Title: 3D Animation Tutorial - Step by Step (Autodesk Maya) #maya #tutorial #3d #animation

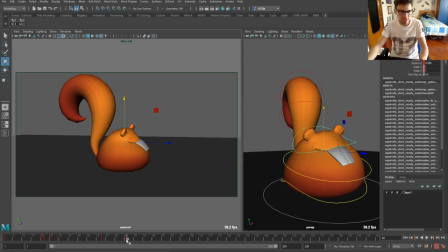33:55 our character again no we can we can cheat for now and borrow this frame for instance I like and
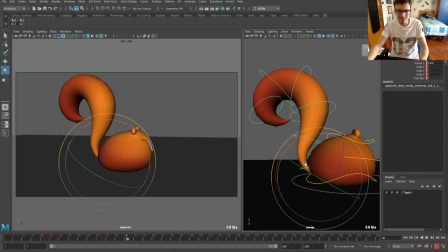34:08 because in this case he is preparing you know this is an anticipation pose we can really make him concentrate a little bit you know make the sense that he's thinking about preparing you know
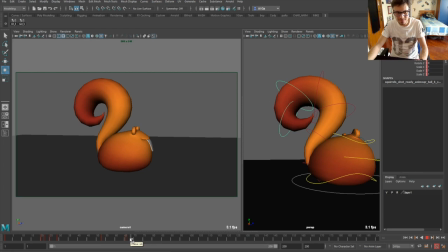34:27 for the jump whoo and then the the other frame will be basically him that it's his out of frame
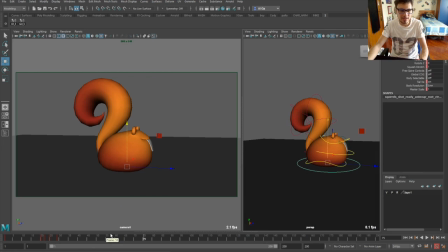34:41 I want to do the pose that he is say let's put a key everywhere so that I don't mess up things later okay
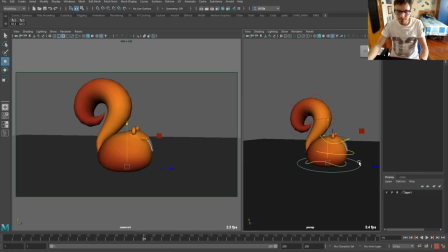35:00 so what I want to do now is is you know what I I want to put the extreme now,
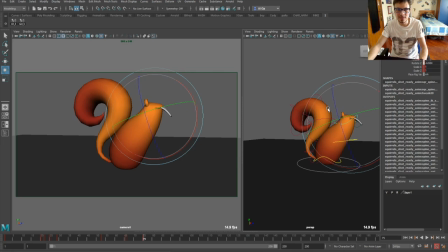35:11 it's going to be something like this, just put a little bit of three quarters, so it's more appealing to the eye,
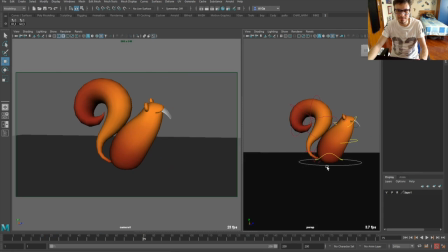35:24 okay, so now, you can give like, you know, the tension of the tail has been released, you know, for the jump, and so he reverses the tail.
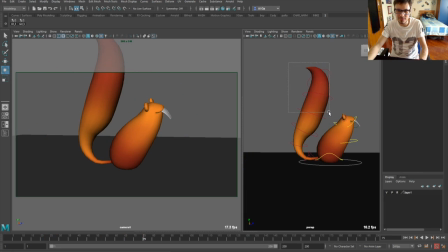35:43 I can do something like this. Let's see. Like I said, I'm not really going into really a lot of details just because
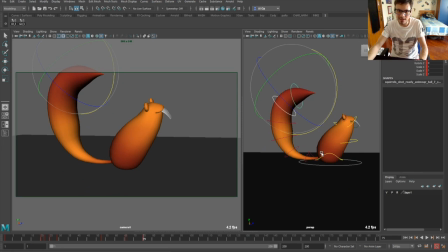36:03 otherwise it will take forever. At least I don't think to be a fast animator. so I don't think to be really you know so much talented to be fast and you know
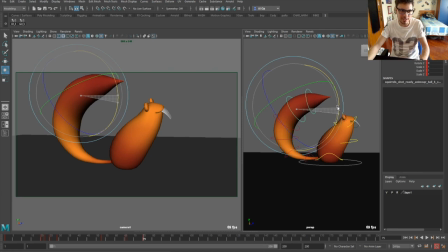36:21 we really high high quality animation but for what I what I can just to show you know that this is nice to have a good art here you know like giving the sense of round shape and here to the tail
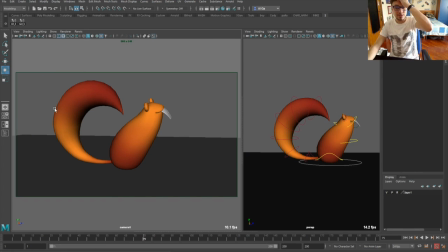36:40 see and that's really important to give everywhere you know in all parts of the of a shot you know you see the contrast for me it's working really fine and
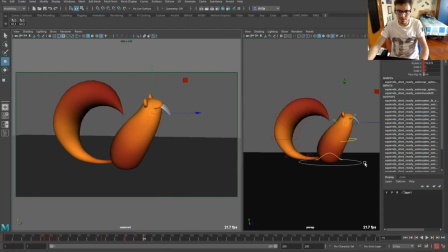36:58 so now the thing I want to do is go later a little
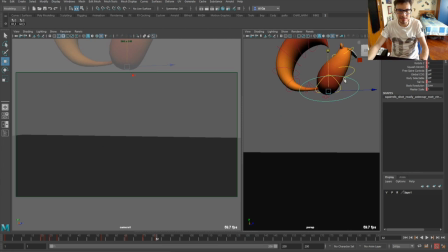37:03 bit later and bring the character directly up here you know like off-screen and so that we don't see it anymore but you know going diagonally you can see the straight line that comes from one place in another so that
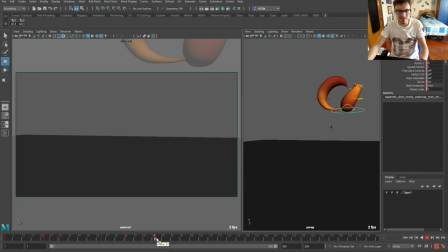37:19 you can understand that it's you know it's there's a string line that connects between the you know the line shape of the character to where he is right now